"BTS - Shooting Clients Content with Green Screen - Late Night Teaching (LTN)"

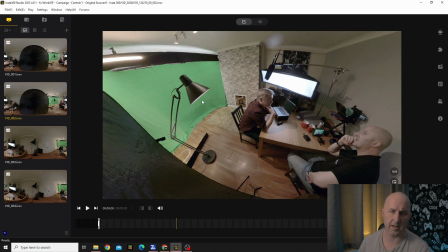(12:16)
is the small light bulb um light and they're fantastic i love those they're really good for controlling practicals I've got two of those, and they're working out great. Now, the rest of it, then, is we've got the actor sitting down, and they are reading off the teleprompter.
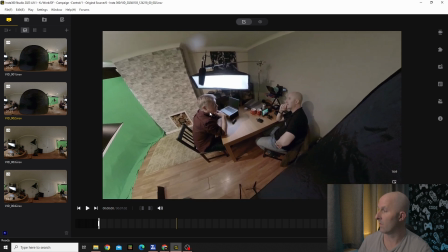(12:36)
And the whole reason why there's a cloth over this is because the teleprompter, or this particular teleprompter, which is the DES view, has a slight gap when it touches the lens and where it actually connects.
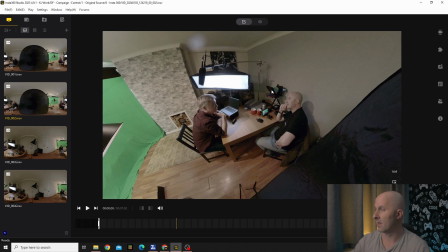(12:53)
so it doesn't connect there it connects underneath I've got it on rail lens if I don't have anything and any light escapes or gets into it it can actually reflect off the screen that's in there and it can cause problems with haze
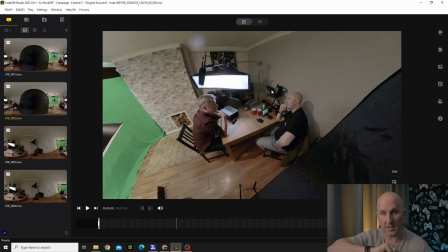(13:09)
in the screen or making it look like there's a little rainbow like a little arc so be mindful of that if you're using a teleprompter and then it's
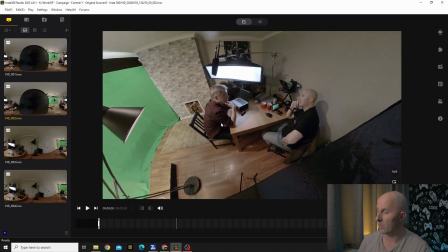(13:19)
just the control then and dan's doing all the controlling um and we've used this setup three times now the first time that dan did it
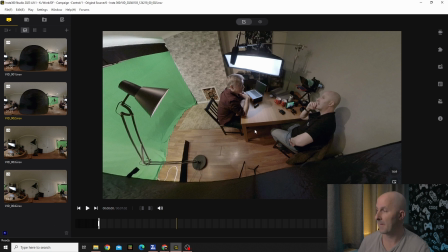(13:27)
um he couldn't get on with the teleprompter he soon got into it but the second and third time he was like a pro um and he that was actually gutted because in secretly inside my head i was going how many times is he gonna is it gonna be four or five times today when
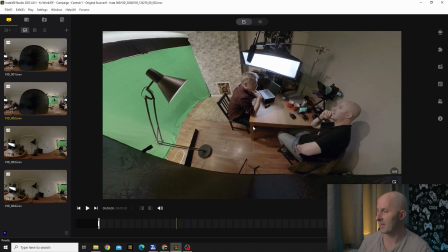(13:45)
the only i don't miss step one misstep but i was just like gutted because i lost the bet with myself but ultimately i was super proud because
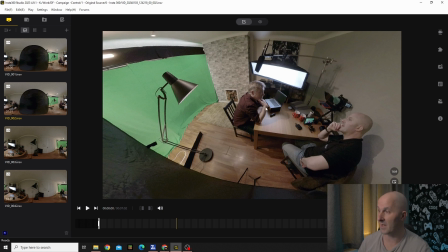(13:53)
he nailed it and literally within 15 minutes of dan turned up obviously we had a conversation coffee laugh i think here we were talking about keanu reeves
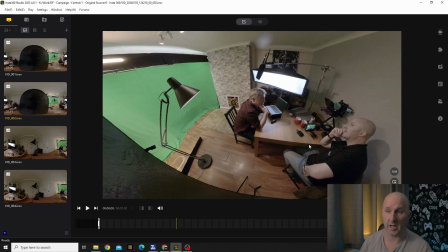(14:02)
the actual shoot then he got it done within 15 20 minutes and that was just
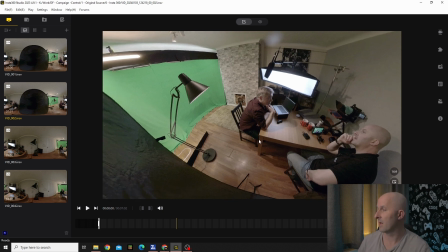(14:08)
fantastic and then last but not least is that we've got
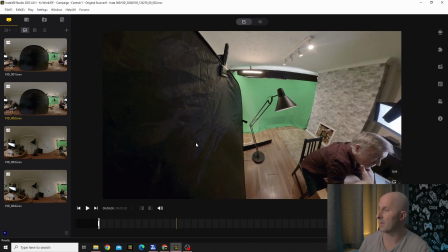(14:13)
this big five in one reflector uh negative film which is being held up by a clamp lamp stand clamp light stand or lamp stand
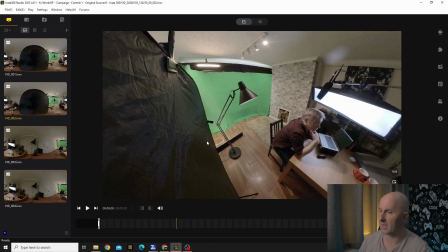(14:24)
and all that is doing is that it is just mitigating any white walls so if you can see over here
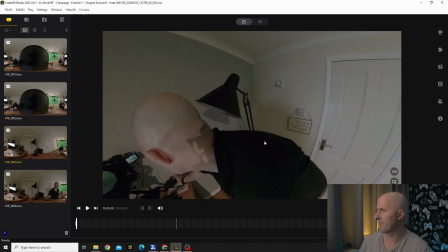(14:31)
where we did the podcast later this room has cream
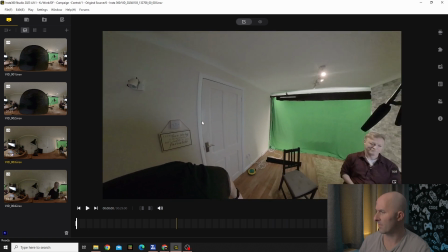(14:37)
walls door so any light is going to bounce off that
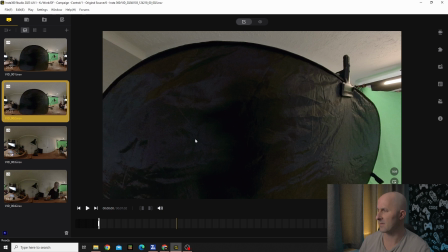(14:42)
i was just trying to avoid color cast for the main youtube video so that's why
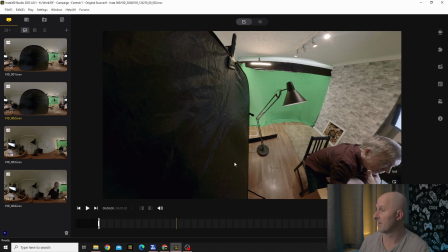(14:48)
we have this five in one reflector with the black side just making sure that we're controlling that
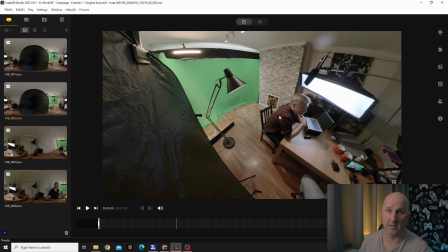(14:54)
light and that we're providing a bit more contrast on the client's face because that was naturally where the lighting would be dark within the image and like i said all we did was just
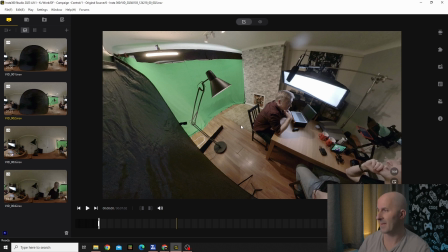(15:10)
try to replicate everything that is within that image and that's really important so when you're selecting a reference image always take into account does it fit with the theme and have a look at the lighting If the lighting is coming from the right hand side or the left hand side,
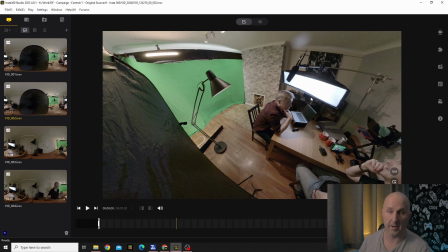(15:26)
then you want to make sure that your key light mimics that. Because you don't want it on opposite sides and then you have a background and it just looks completely mismatched. And then what we did in post then is that we matched everything. We matched the background to the foreground.